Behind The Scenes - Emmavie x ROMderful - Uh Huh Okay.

What's happening people? Welcome to Deconstructed where I'll be taking you through some of my work and deconstructing it piece by piece. So today we're gonna be deconstructing a video which I recently had the pleasure of filming,
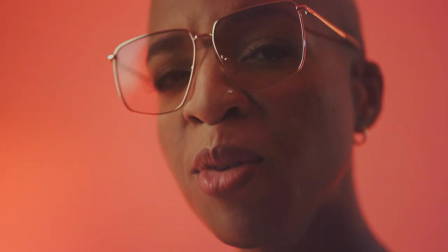(0:16)
editing and directing by a wonderful artist called Emma V and yeah we're gonna go through it today.
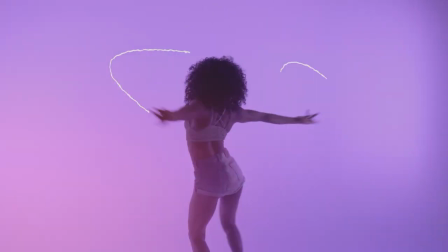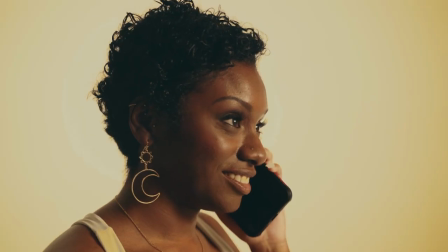(0:30)
so first and foremost if you haven't actually seen the video yet pause this video please go to Emma B's site I'm going to link it in the description below where you can go and watch the video and then come back here so we can break it down and show you some of the behind the scenes
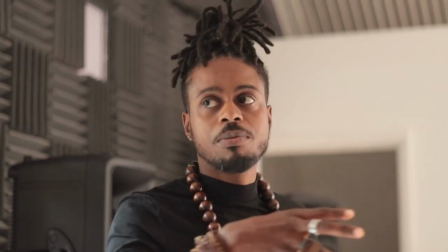(0:47)
when Emma B hit me up we've been talking back and forth for a little while about the ideas of actually working together. I've been a fan of Emma V for some time, love her music, love her artistry and Rondafool as well.
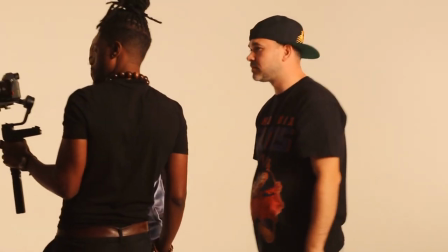(1:01)
So when she mentioned that she had a new piece of work, you know, a new track with both of them on it, you know, I was excited straight away. So once we started going back and forth a bit more in the treatment,
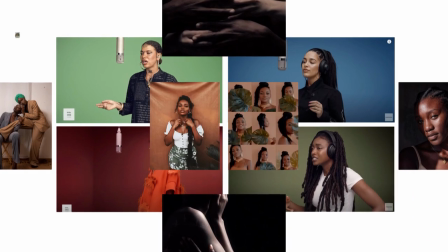(1:13)
getting a better understanding as to the visuals and the different colours and I started looking at, you know, what kind of colours are both playfulness,
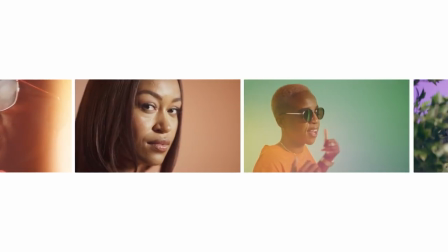(1:21)
what kind of colours evoked a certain level of love you know and those were
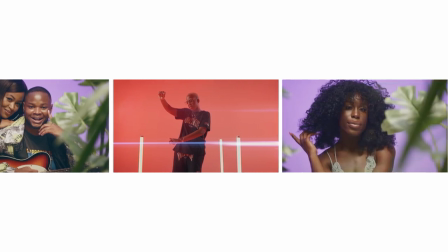(1:26)
kind of like the primary colours that I wanted to feature in the actual film
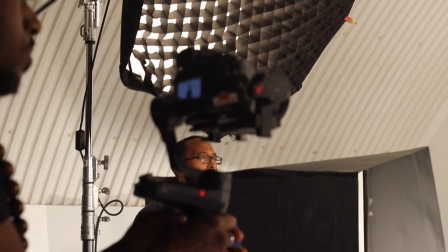(1:31)
shout out to James and Ross who were the lighting guys on the day and man I'll tell you what they done an amazing job
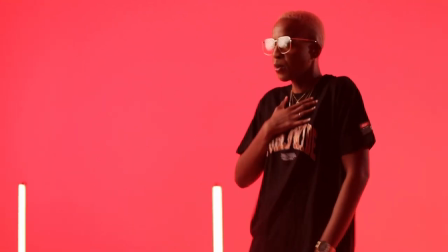(1:40)
because you know Emma V would come out with a different outfit and I'm saying okay that's black maybe we need to work with this colour for it to
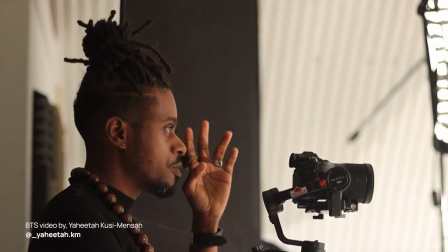(1:48)
work on here and we're just trying to find ways sometimes that we can complement the outfits and it can contrast quite a bit so that worked out quite well in the end but again i couldn't have actually done that without james and ross who you know absolutely killed
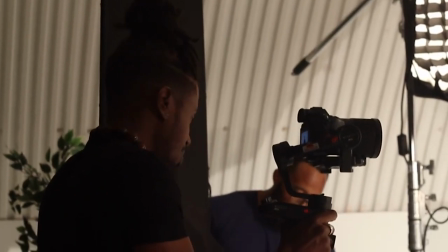(2:01)
that so thanks again to those guys for um pulling it out the hat man seriously it was it was an amazing job
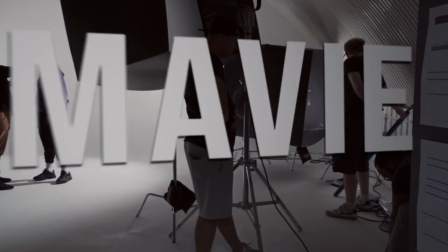(2:11)
so starting off on the narrative um when i started to build out the storyboards one of the first parts we see when the film
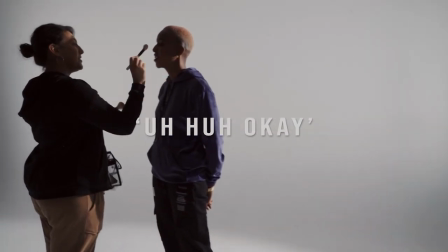(2:18)
actually starts we're going through the studio that bit was actually a bit unplanned but it was just the sense of being able to come in and giving it the
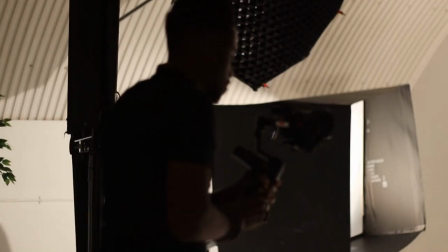(2:26)
sort of rough around the edges feel about it as compared to it just being completely polished in this world we wanted it to feel like so you get a context of
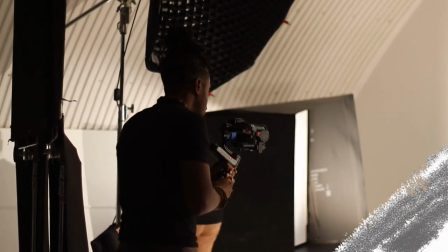(2:33)
where we actually was sort of like an establishing shot basically um and then we've got the first kind of visual effects where um Emma V goes into she says like you've got me beaming up and then she kind of splits out into three versions of herself and then comes back in.
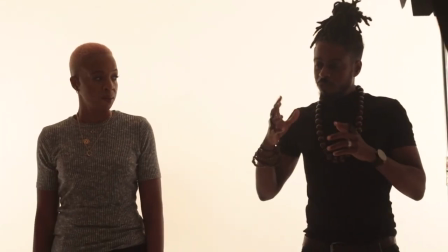(2:50)
I love doing kind of cloning effects anyway but when it came down to doing it I think the reason why I wanted to do it is
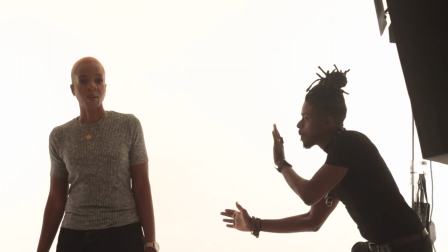(2:57)
because I was thinking okay what can we do that's visually interesting and that can kind of set the tone for the rest of the music video so
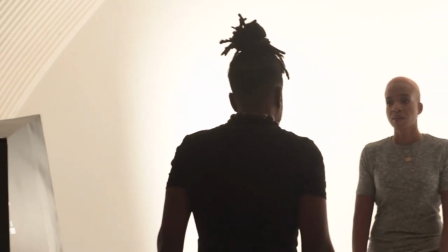(3:04)
that when you're in for the first seven seconds you're getting ideas to say okay that's different um so that was kind of like a sort of taster just to say these are the kind of sort of tricks and you know these are the kind of stuff that we're going to be putting in the film
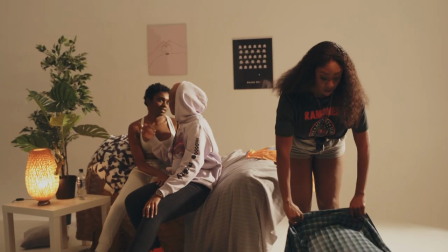(3:21)
so with this one it took a little bit of work because this is one that i've done myself in one of my own videos i knew from looking on camera straight away if it was going to work or not
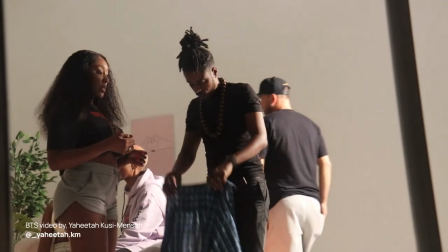(3:31)
so um love row was very very patient with me because we went through this a number of times where just something just wasn't quite right or
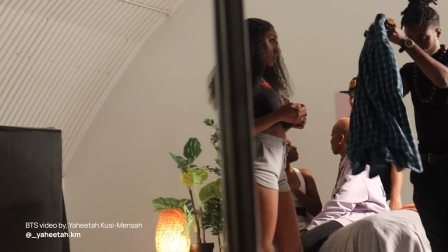(3:39)
it wasn't really hitting it it wasn't you know so where she's actually throwing up her clothes and then she's changed into her other clothes so many different things needed to be in place and it needed to be precise for it to come off um and i was so relieved when actually editing that to see that it worked because that was probably the one i was worried about the most on the actual day because i was thinking i'm sure we've got it but if we haven't got it i don't have a backup right now as to what we're going to do
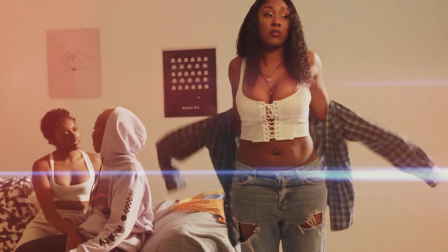(4:06)
so that was a serious relief when we actually got that crossed the line so that was good sometimes it was there the visual effects is there just for kind of visual interest
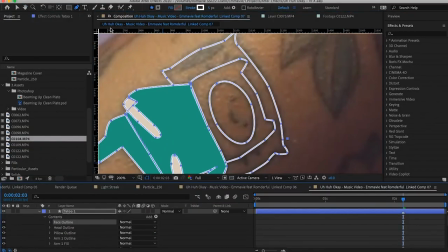(4:15)
and for a little bit of magic and sometimes it's there just to kind of add to the narrative so this was definitely one where it was less about
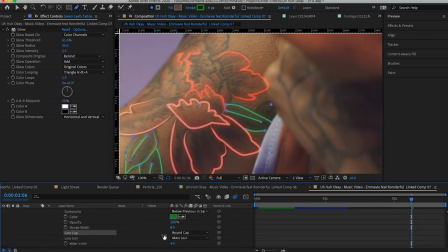(4:22)
the narrative it was more just about adding a little bit of visual interest to the screen at the time both of them have just got
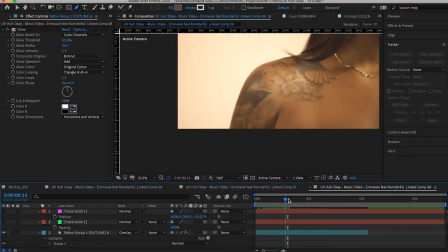(4:29)
some incredible tattoos it was just sick so I was like you know what would be dope is if we can get this and i can highlight just outline it um
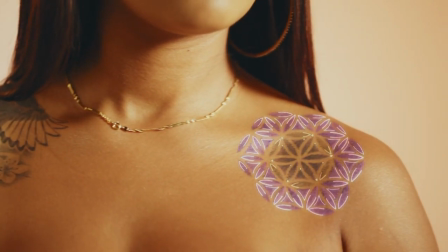(4:37)
in post-production just to kind of get it to pop a little bit and i'm like yeah cool undoubtedly this whole sequence is
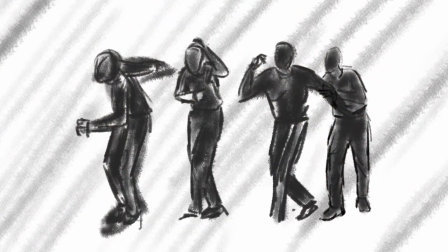(4:45)
probably the for me it's the part that i like the most of the whole music video so the first thing that we have is the clone effect
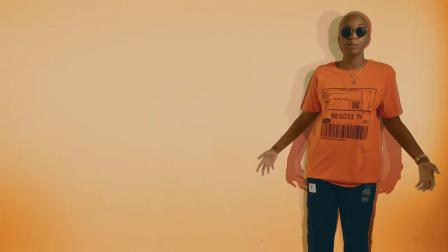(4:54)
now this clone effect i've done a few times on you know my personal page but
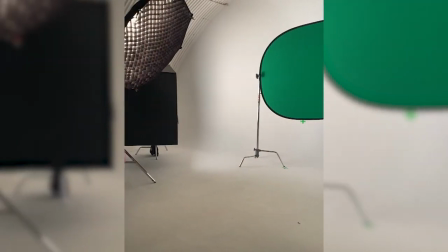(4:59)
again because the studio that we was in it had um
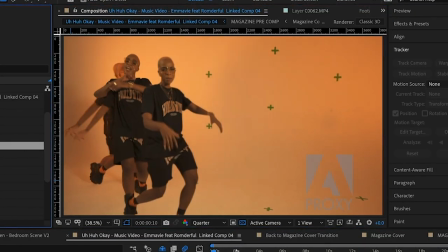(5:03)
little runway that we had before the lighting started to get shot and stuff like that so what i decided to do in post is even though we have the clone effect i decided to do that's why i've done the split screen there so that we can kind of extend on the space a little bit without her having to go from left to right there's a part in the song where she says um so let's get close i need you the most i was like okay so the close point when she says let's get close we need to have some hands in there kirsten's hands are
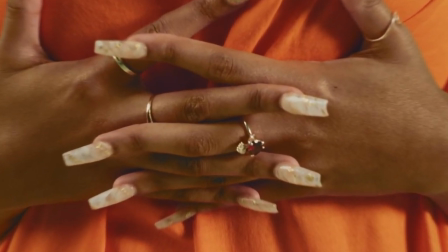(5:32)
going to come as if you're being embraced by kirsten where you guys are going to have like a nice little hug so we've done that but it's actually two different scenes so we've got that and then i had to pause
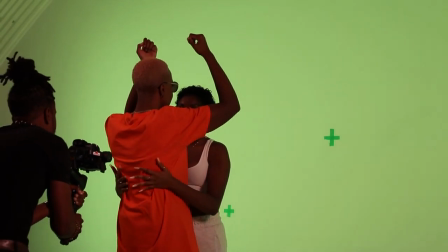(5:41)
get kirsten in that's when the hands come in and then we transition and then it's going to reveal
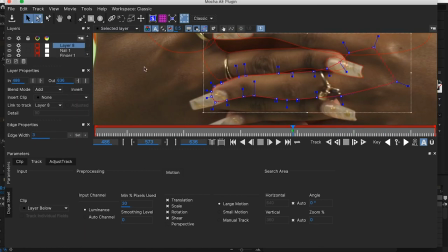(5:47)
to actually show the next scene underneath it so when she's saying um so
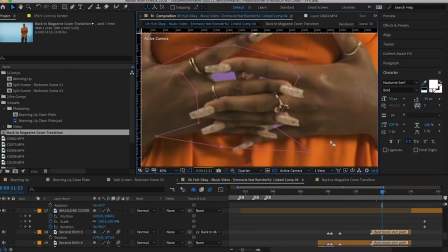(5:53)
let's get close and i need you the most when she says that point i wanted that i need you the most
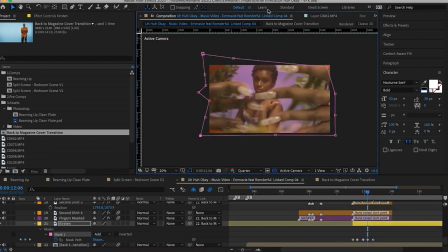(5:58)
point to open up to actually show kirsten you know as like a beauty portrait show so literally on the day all we had
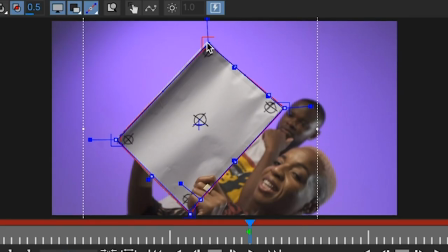(6:07)
was a magazine and i drew tracking marks on it was a four piece of paper stuck it down with some sellotape the night before and then just drew some tracking
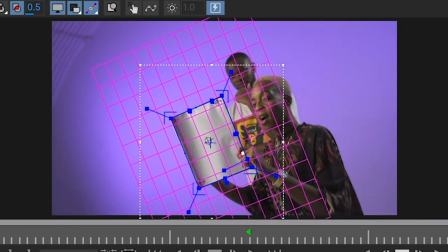(6:15)
marks on the magazine itself
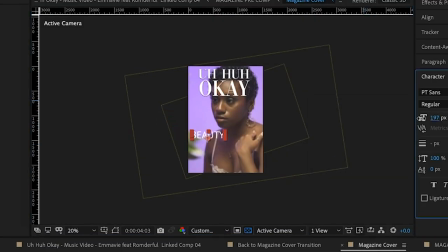(6:18)
um and she's literally just holding just this thing without any idea in terms of how it's going to stitch together or what's going to come next
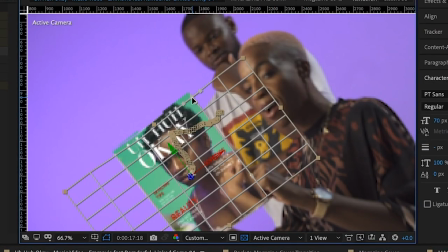(6:25)
a whole heap of different techniques in post production from changing the color of the background to animating the text coming in on screen I edited it and then I was like there's just something missing it just didn't have enough fullness to that actual transition so
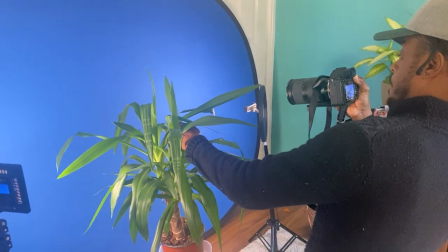(6:42)
I got out my blue screen green screen at home got a few of my home plants and stuff like that and I just wanted to just do some shots of the camera going through like these trees and stuff because obviously we had plants on the day so I wanted to add to that foliage a little bit so we're kind of going through it to the next scene and I think it helped a lot in terms of just filling out that transition a
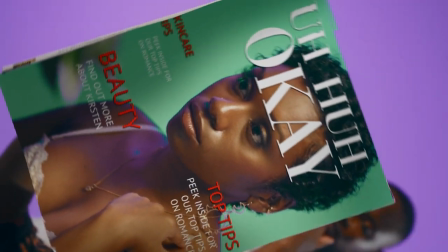(7:05)
lot more before we go to the magazine and it actually rotates around in a way that it does so I was really happy with how that came out then
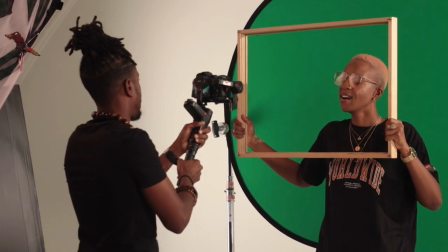(7:15)
we come on to the tunnel transition this is something
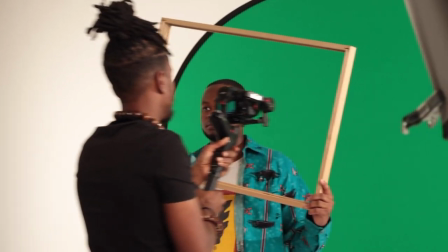(7:19)
where we're to be able to add a little bit of dimension and add a
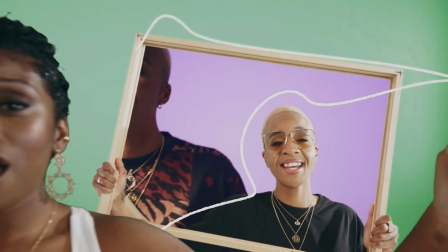(7:24)
bit more space to it in a way that we don't actually have you know on set because we didn't have that much room to
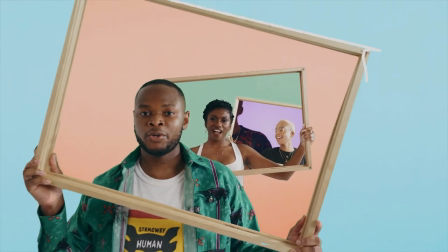(7:30)
be able to go forwards and backwards and we had quite a limited play area to be able to work in.